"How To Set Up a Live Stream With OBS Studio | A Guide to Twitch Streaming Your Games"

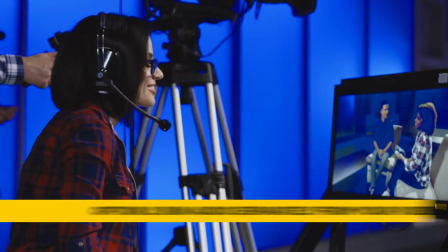[4:03]
For those who are doing a live stream setup and are trying to do this with multiple cameras, if you want to run your audio separately through just your audio interface, that's perfectly fine. For us, we want the audio from our game system in sync, so we're going to run everything through one cable.
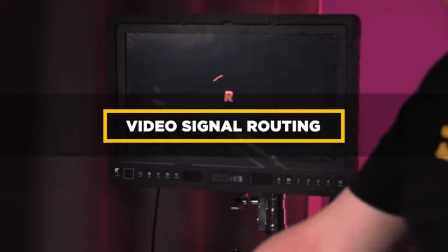[4:17]
To get the Pi though into our system, we're actually gonna use the Blackmagic Ultra Studio mini recorder.
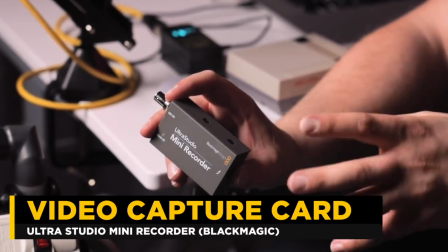[4:23]
Now, this is definitely a specialty item that you guys may not have already in your kit. That's okay. We found an alternative thanks to Epos Vox.
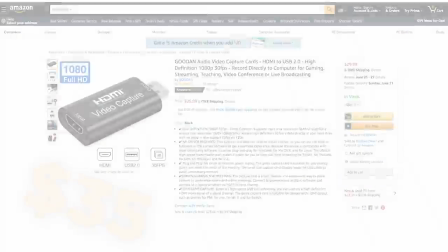[4:32]
He actually found a $35 capture card that's gonna work perfectly fine, so you don't need to blow the money on the big, giant, expensive one. Now we're using Thunderbolt 2.0. You may have a Thunderbolt 3.0 capture card or a USB 3 capture card, but that one that we were talking about earlier, it's USB 2.0.
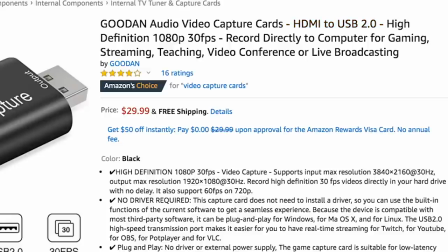[4:48]
So this is actually a relatively easy thing to do, even on older hardware. So let's actually now hook up our little gaming console into there. Now there's two ways to do this. You could, of course, just plug it directly into your capture box, and that's perfectly fine. You could game off your OBS screen, but there is a little bit of latency. So if you're doing a platformer, a first-person shooter, that latency could add up and you may actually experience some kind of lag situation.
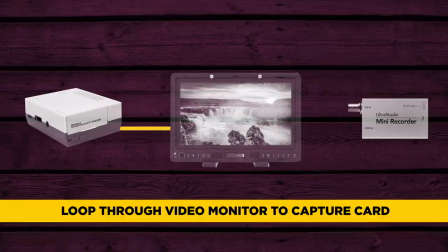[5:13]
So what we're gonna actually do is route it to a monitor first, and then route it from the monitor down to the capture card.
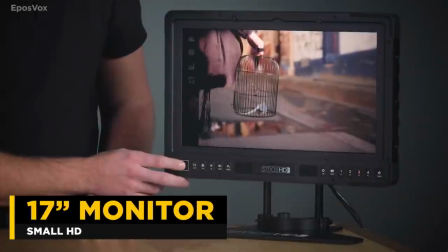[5:19]
Yes, of course, we are using the small HD 17-inch $3,500 monitor for a Raspberry Pi, but it's because we had it already laying around and it has a key feature that we want to talk about. And I can show it to you on this smaller AC monitor that a lot of camera operators probably already own.
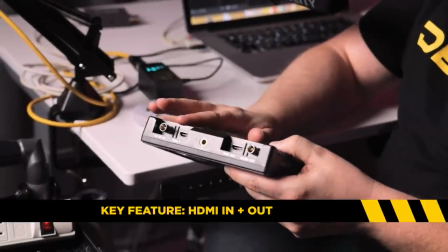[5:36]
And that is, it has an HDMI in and an HDMI out.
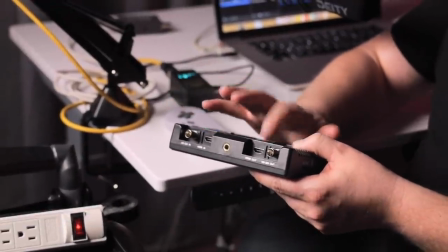[5:40]
So we can loop our system into the input, loop it out of the output, and then that will actually go to our capture card. In this case, the small HD has all that and it's already set up. And if you are using a television and you don't have like some kind of camera monitor that has a loop through,
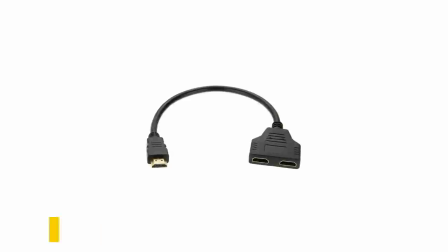[5:54]
you can also get an HDMI splitter, and that allows you to go to your television and to OBS at the same time.
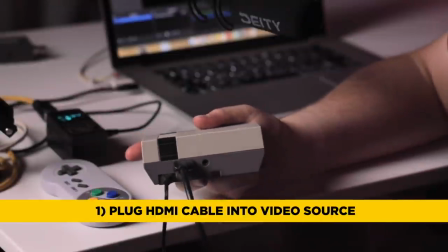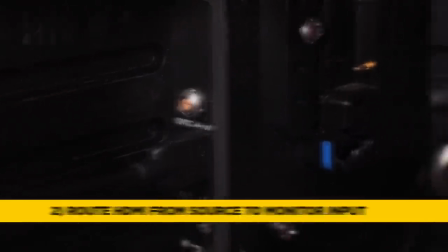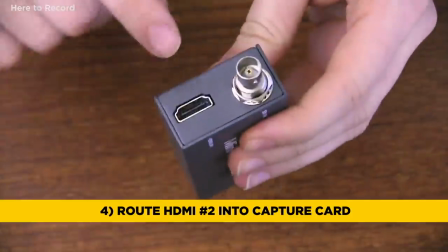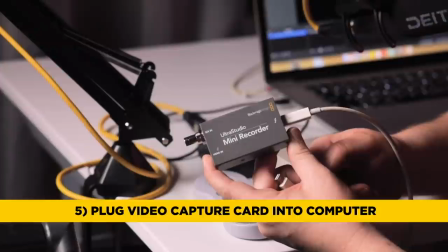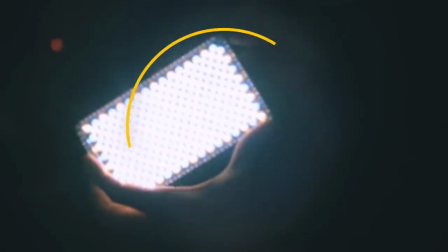[6:21]
Let's now talk about lighting. It's really important that we actually light because we're using our built-in webcam.
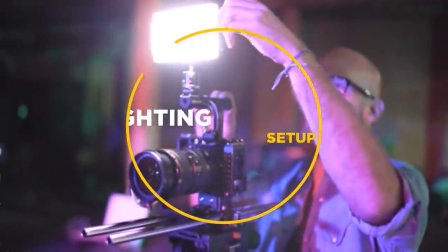[6:27]
So we gotta add some light to make sure the white balance on the camera is set perfect. Now, for a lot of people out there that own Canon or Fuji cameras, a new update just came out that allows you to turn those into webcams.
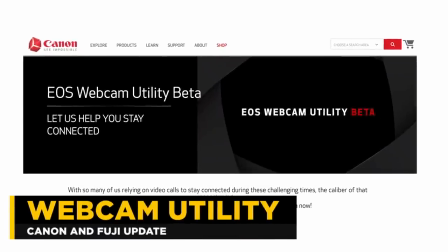[6:38]
So really go check that out if you're one of those operators. Sadly though, both those pieces of firmware are for Windows only, and we're here on a Mac. So we're gonna just stick with our webcam. For the actual light, we're gonna be using a stand that we got off Amazon.
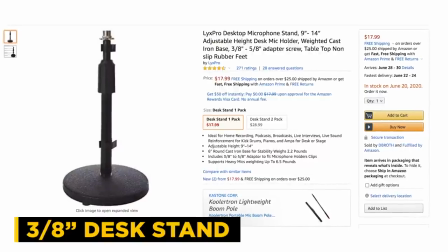[6:52]
It's 3/8, which allows us to really kind of be pretty versatile with our mounting options.
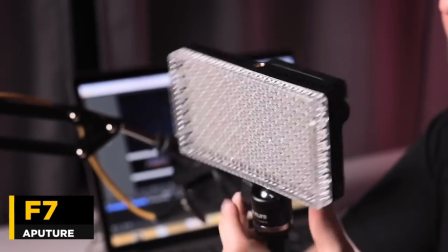[6:57]
And this aperture F7 allows for 3/8 spuds that go in to this ball mount. We're gonna set our light up here on the right side and drop it just a little bit right there so it matches our webcam. Now we're actually adding it to this side of our frame instead of this side because we don't want the shadow of the microphone cast all across our body. At the end of the day, we want the webcam to see us, not a bunch of shadows. We are gonna also use the heavy piece of diffusion because it's a pretty light, small little light, and we don't want harsh shadows. We don't want the hard light. We want that nice soft wraparound. By positioning it here, I'm also putting it on the same side as I'm looking for my game. So as I turn and actually look at my game, my webcam is seeing light evenly on both sides of my face because technically it's coming from the direction that I'm looking. Now let's actually power this little light on. And as you can see, I've got no shadows on my face from my microphone. Boom shadows are not just for film sets anymore. They're also for your gaming setup.
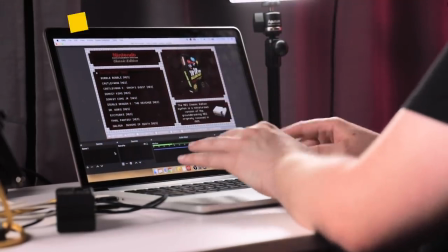[7:55]
So we've got our Raspberry Pi coming into OBS now. And as you can see, we've got it added as a video source.
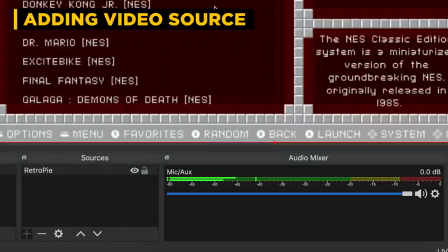[8:01]
If I click on this, go to video capture device, we've already brought it in as essentially that.